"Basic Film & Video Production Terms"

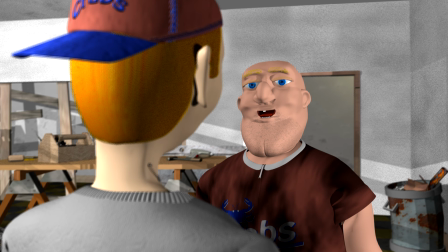It is often used in interviews and other dialogue sequences. You look over the shoulder of one person into the face of the other.
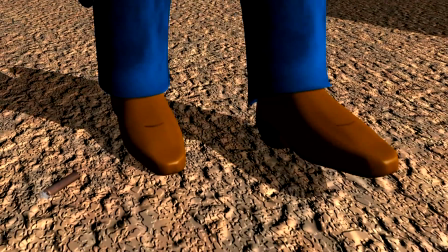Let's put some of these shots together into a sequence.
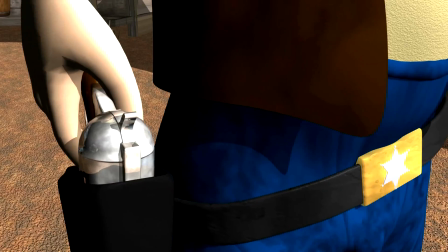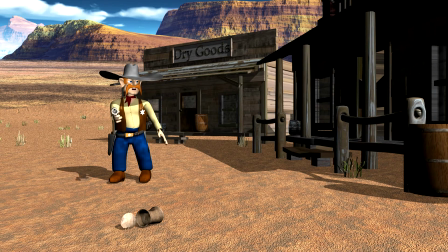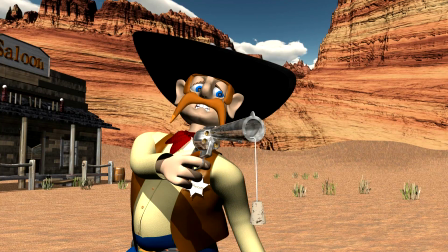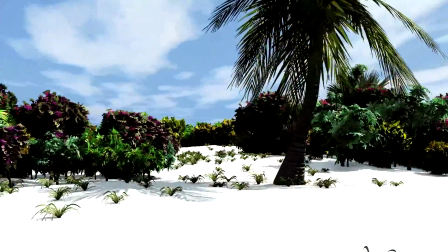Often it is visually more interesting to move your camera rather than to just let it sit stationary.
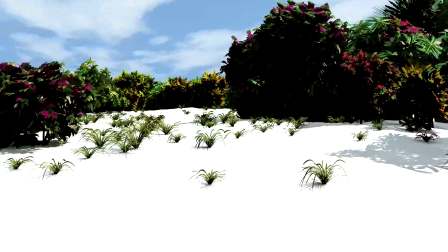Here are some camera moves.
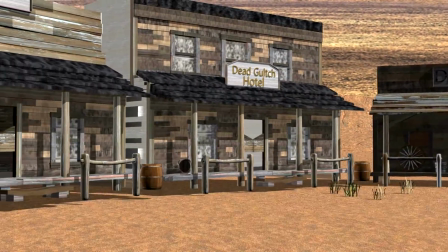A pan is when the camera swivels from one side to the other.
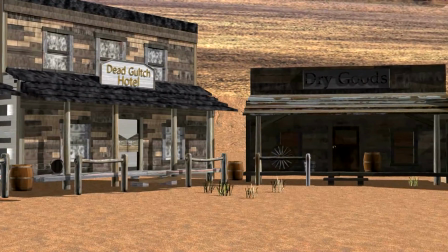Do not pan too fast, as that can make your audience feel queasy.
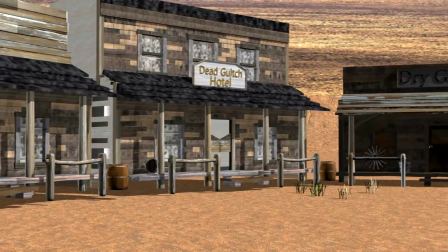Pan slowly so that the audience can anchor its eyes on various elements along the way. Even better, let the audience lock its attention on some visual element, such as the tumbleweed in this panning shot.
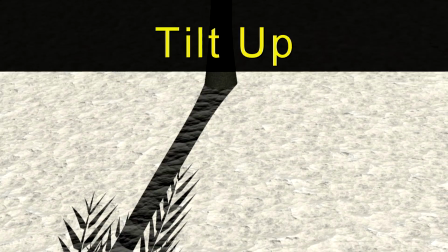The tilt is what we get when the camera swivels upward or downward.
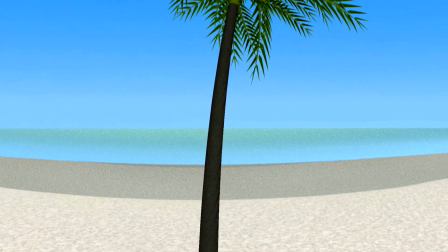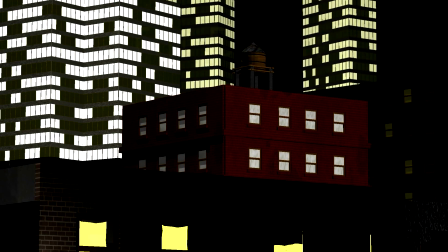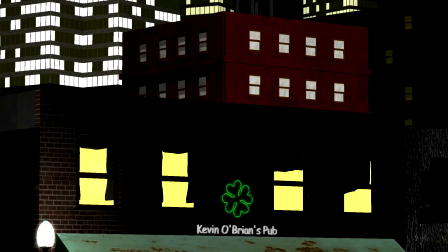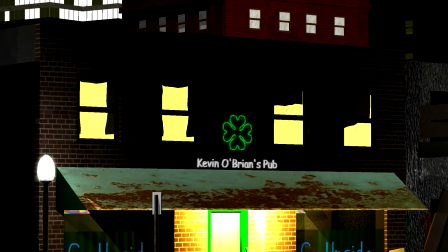Tilt slowly to avoid a strobe effect.
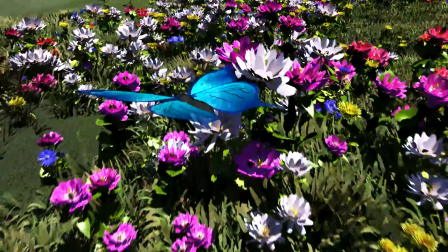Sometimes we want the audience to move along with some character or object in a scene.
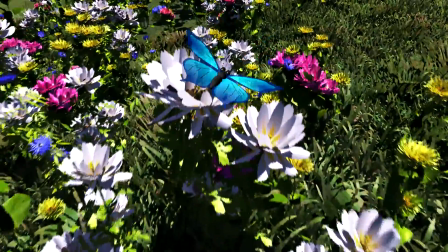That is called tracking. And sometimes we just want to track through an environment.
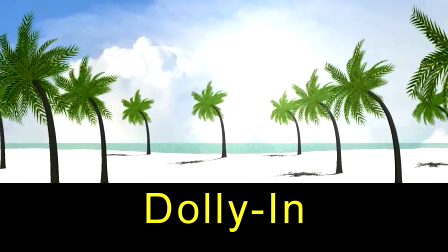A dolly in is the movement of the camera toward a subject.
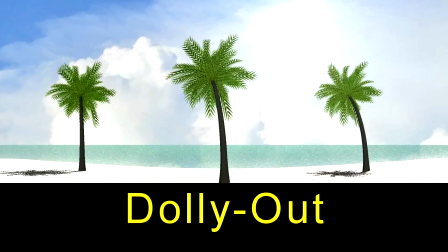A dolly out is just the reverse of a dolly in.
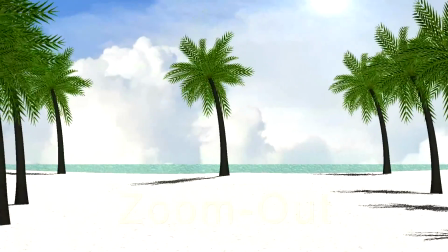A zoom is a lens effect achieved by shifting the focal length.
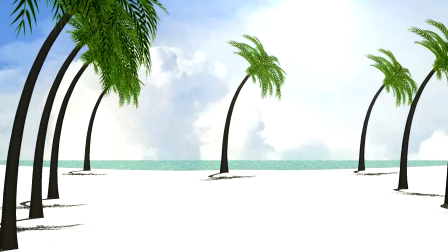The camera itself does not move, only the optics inside the lens move.
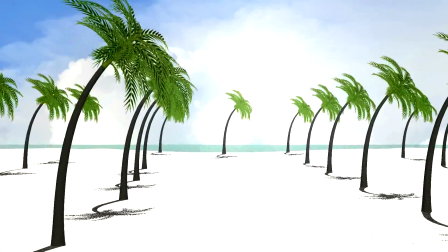Now, although a zoom and a dolly may look similar to an untrained eye, they're actually very different and look different on the screen.
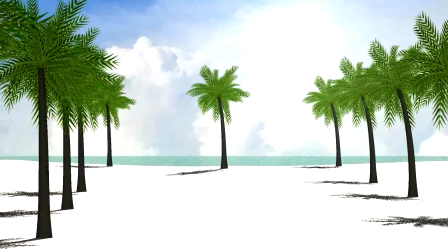Here is a zoom in.
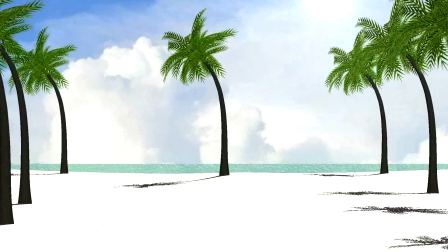Now, let's see it again with a simultaneous dolly in.
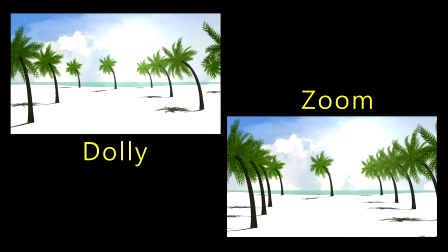They look different. The dolly truly shows perspective as we pass objects along the way. Differently, the zoom is basically just a narrowing or widening of the camera's field of view.
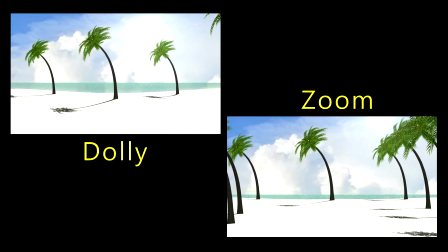We narrow it when we zoom in. We widen the field of view when we zoom out.
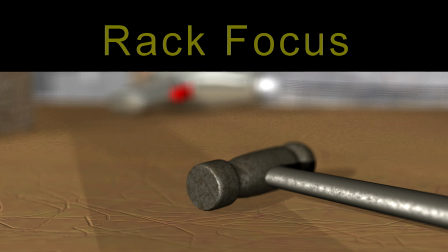Rack focus.
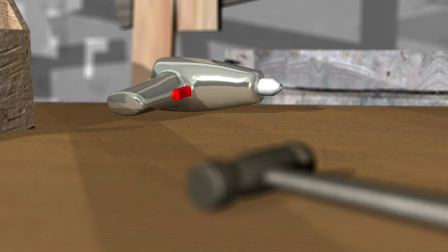This is a technique that makes use of limited depth of field to shift the attention of the audience from one subject to another. We're actually just shifting our focus from a faraway subject to a close-up subject,
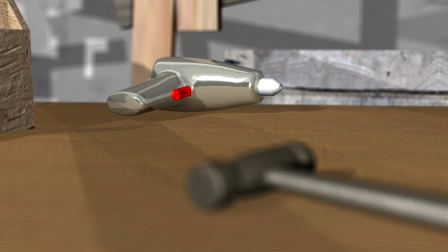from a close-up subject to a faraway subject. Slow motion.
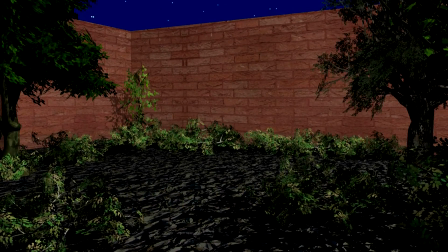This is when we slow down the action to an unnatural speed.
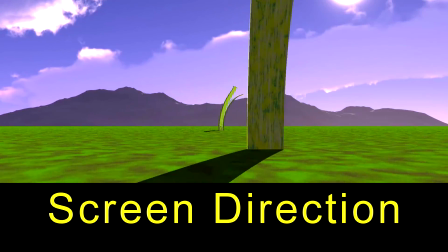Screen direction.
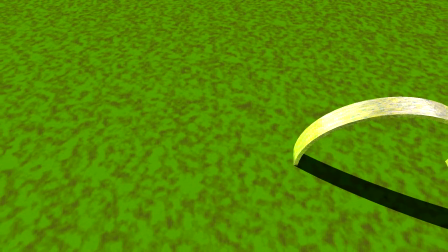Whenever an object moves across the video screen from right side to left side, it is said to be moving screen left.
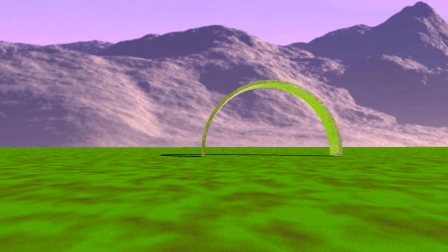Whenever an object moves toward the right side of the screen, it is said to be moving screen right.